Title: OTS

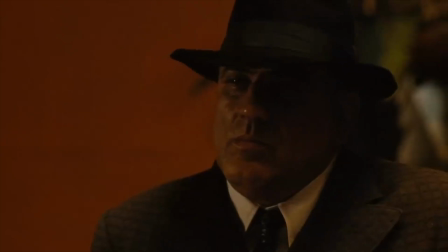0:00 How do you show a connection between two characters without saying a word?
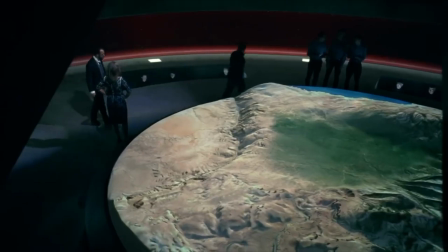0:05 Today, we're going to break down a scene from Jonathan Nolan and Lisa Joy's HBO series, Westworld.
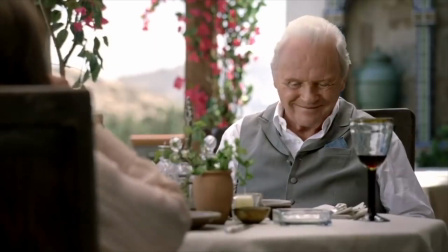0:12 To illustrate how camera placement can connect or disconnect two characters within a scene.
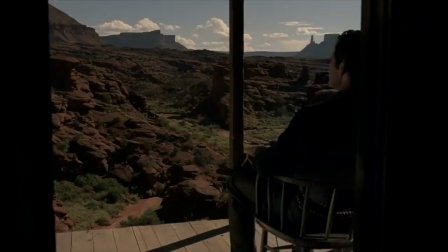0:19 How? The over-the-shoulder shot.
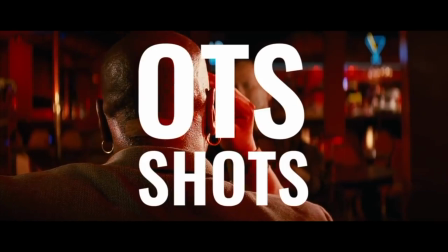0:25 Over-the-shoulder, or OTS shots, are one of the first things you learn about when becoming a filmmaker.
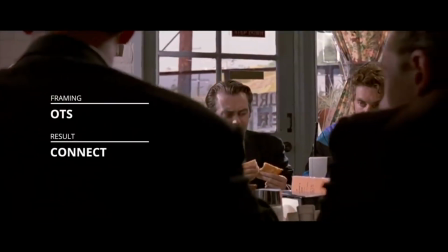0:31 An OTS shot will connect your characters, whereas a single shot will disconnect your characters.
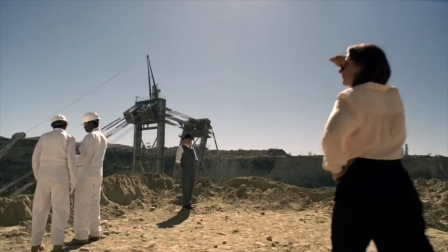0:41 As we begin with our example, we're going to show you how using an OTS shot in your scene will connect your characters.
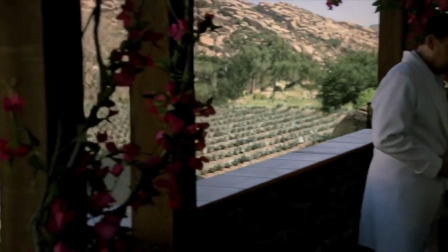0:49 In this scene, the creator of the park, Dr. Robert Ford, is set to have a meeting with the head of quality assurance, Teresa Cullen.
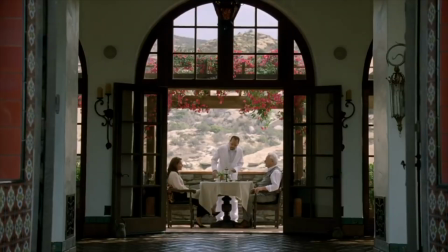0:58 We're simply concerned about the extent of the changes you're making. We want to protect your legacy.
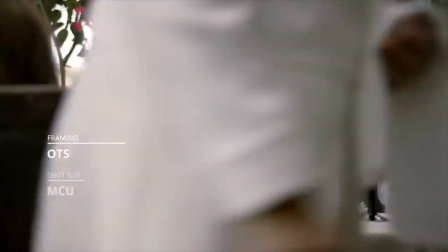1:05 My legacy?
Soon into the scene, we land at this shot, an over-the-shoulder medium close-up.
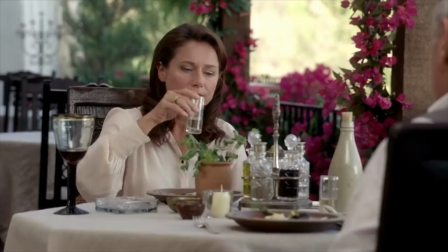1:12 You don't like this place very much, do you?
We cut to Teresa, who is matched with an OTS MCU.
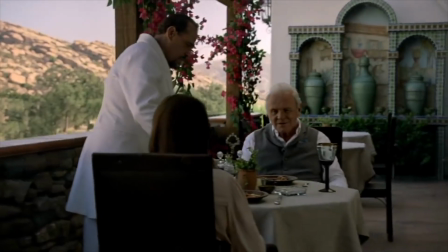1:22 Jonah Nolan, as he's known by the filmmaking community, visually introduces the waiter at the beginning of this scene.
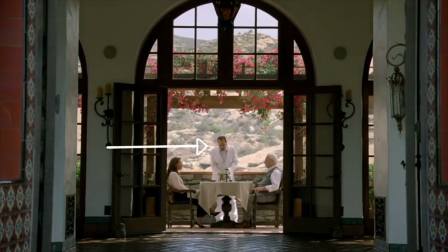1:29 This character initially has no lines, but his presence is very much intentional.
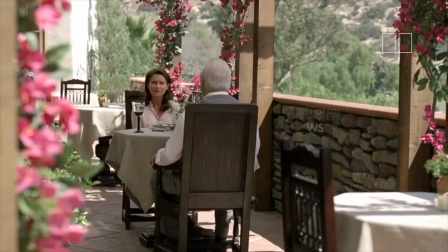1:36 A few more line exchanges in these shots when Nolan cuts to a wide OTS shot obscured by a support column. The obscuring column suggests that this is a private conversation.
I came here once as a child with my parents.
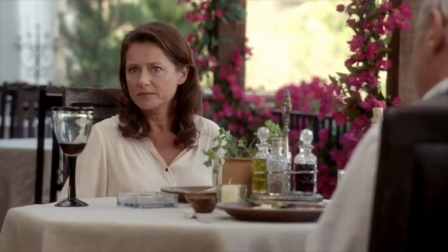1:54 I think we even sat at this table. Or maybe that one.
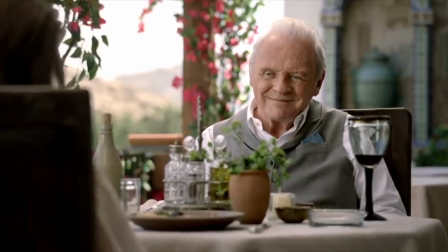1:58 When you place your camera over the shoulder of an actor, you create a subconscious connection within the mind of the viewer that says these two characters are on the same page.
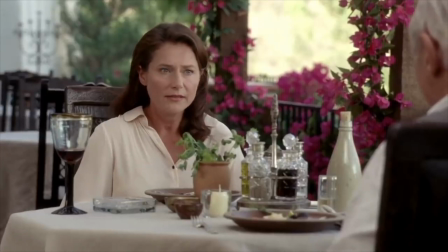2:07 Ford and Teresa are having a meeting, but the scene doesn't end here.
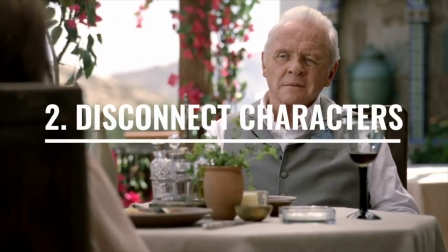2:13 Number 2. Disconnect your characters.
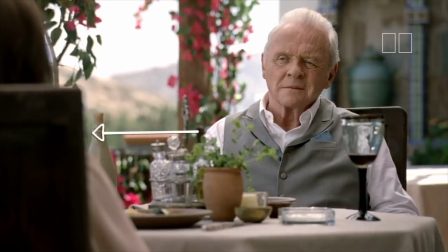2:18 Just as having a visual presence will create an emotional connection,
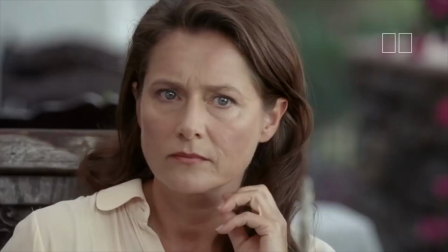2:23 any visual absence within your frame will create an emotional disconnection within the mind of the viewer.
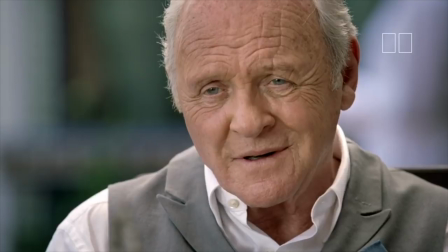2:32 Jonah Nolan knows he can cut to a single anytime he likes, but instead he decides to do something a little more elegant.
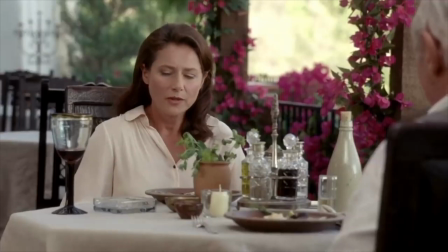2:41 And he does it after this line.
When I started working here, I realized this place wasn't something I would enjoy.
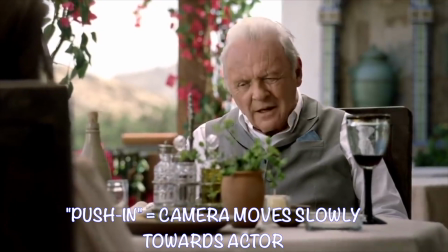2:49 Nolan places his camera on a dolly and uses a push-in.
In the beginning, I imagined things would be perfectly balanced.
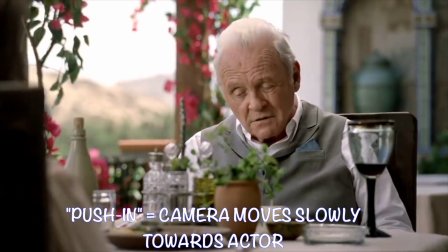2:59 Even had a bet with my partner, Arnold, to that effect. We made 100 hopeful storylines.
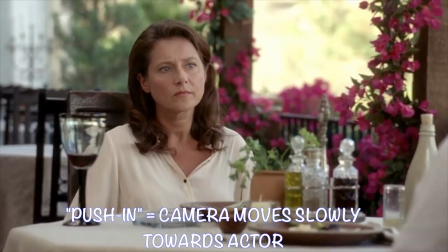3:05 Of course, almost no one took us up on them. I lost the bet.
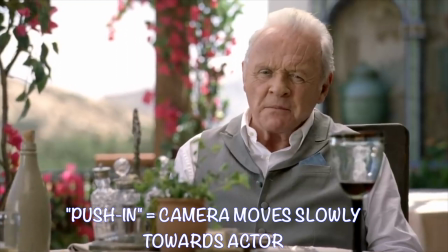3:11 Arnold always held a somewhat dim view of people. He preferred the hosts.
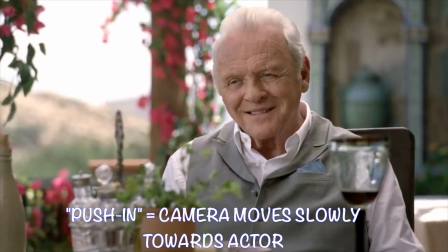3:16 He begged me not to let you people in. The money men.
The characters cease to be connected.
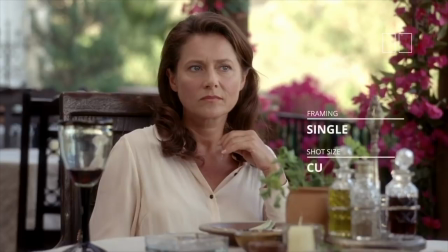3:24 They are no longer on the same page. We are no longer in an OTS MCU, but rather a single close-up.
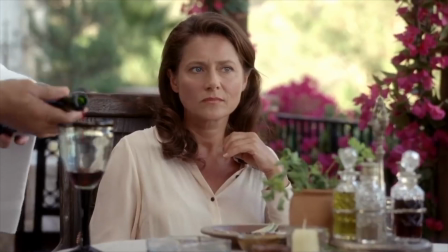3:35 Then, Nolan brings back our waiter.
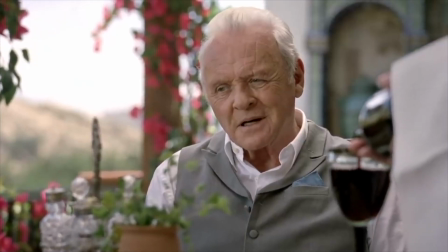3:38 It's not a business venture, not a theme park, but an entire world.
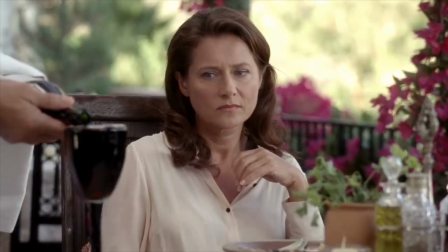3:44 And the characters are now connected, not by one another, but by the visual presence of the waiter.
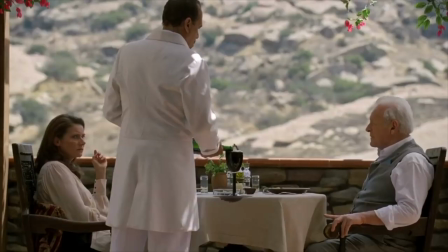3:51 Until this happens.
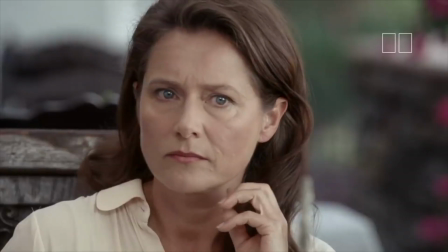3:57 Teresa is completely isolated, signaled by the close-up framing.
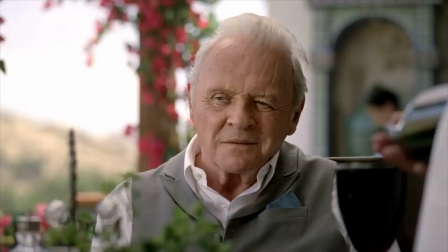4:04 When we cut back to Ford, the waiter is still in frame, because Ford and the hosts have a connection.
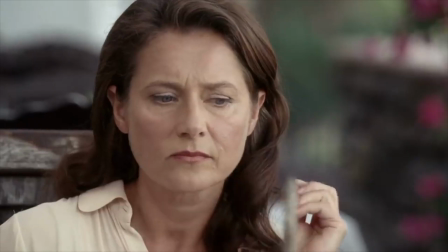4:11 But Teresa does not.
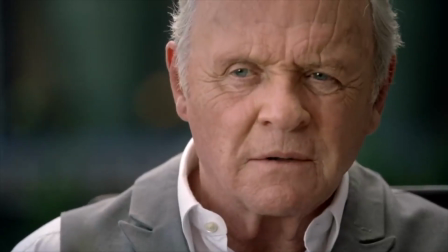4:15 So I will ask you nicely, please, don't get in my way.
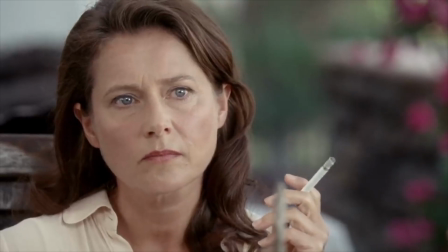4:25 This moment in the script is establishing to the viewer just how alone Teresa really is in Westworld.
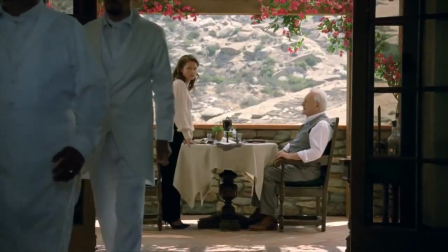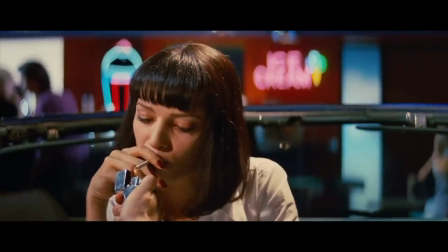4:38 Let's recap. If your script calls for you to connect your characters, use over-the-shoulder shots.
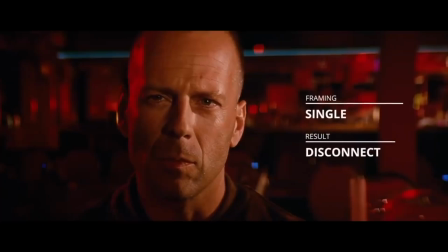4:46 If you want to disconnect your characters, use single shots to signal isolation or an imbalance between the characters.
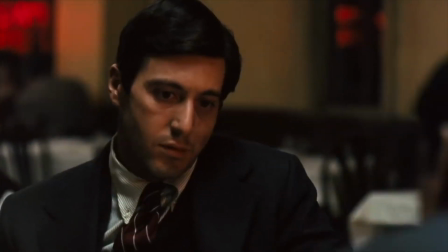4:54 You can do this gradually with camera movement. or change instantly within the cut.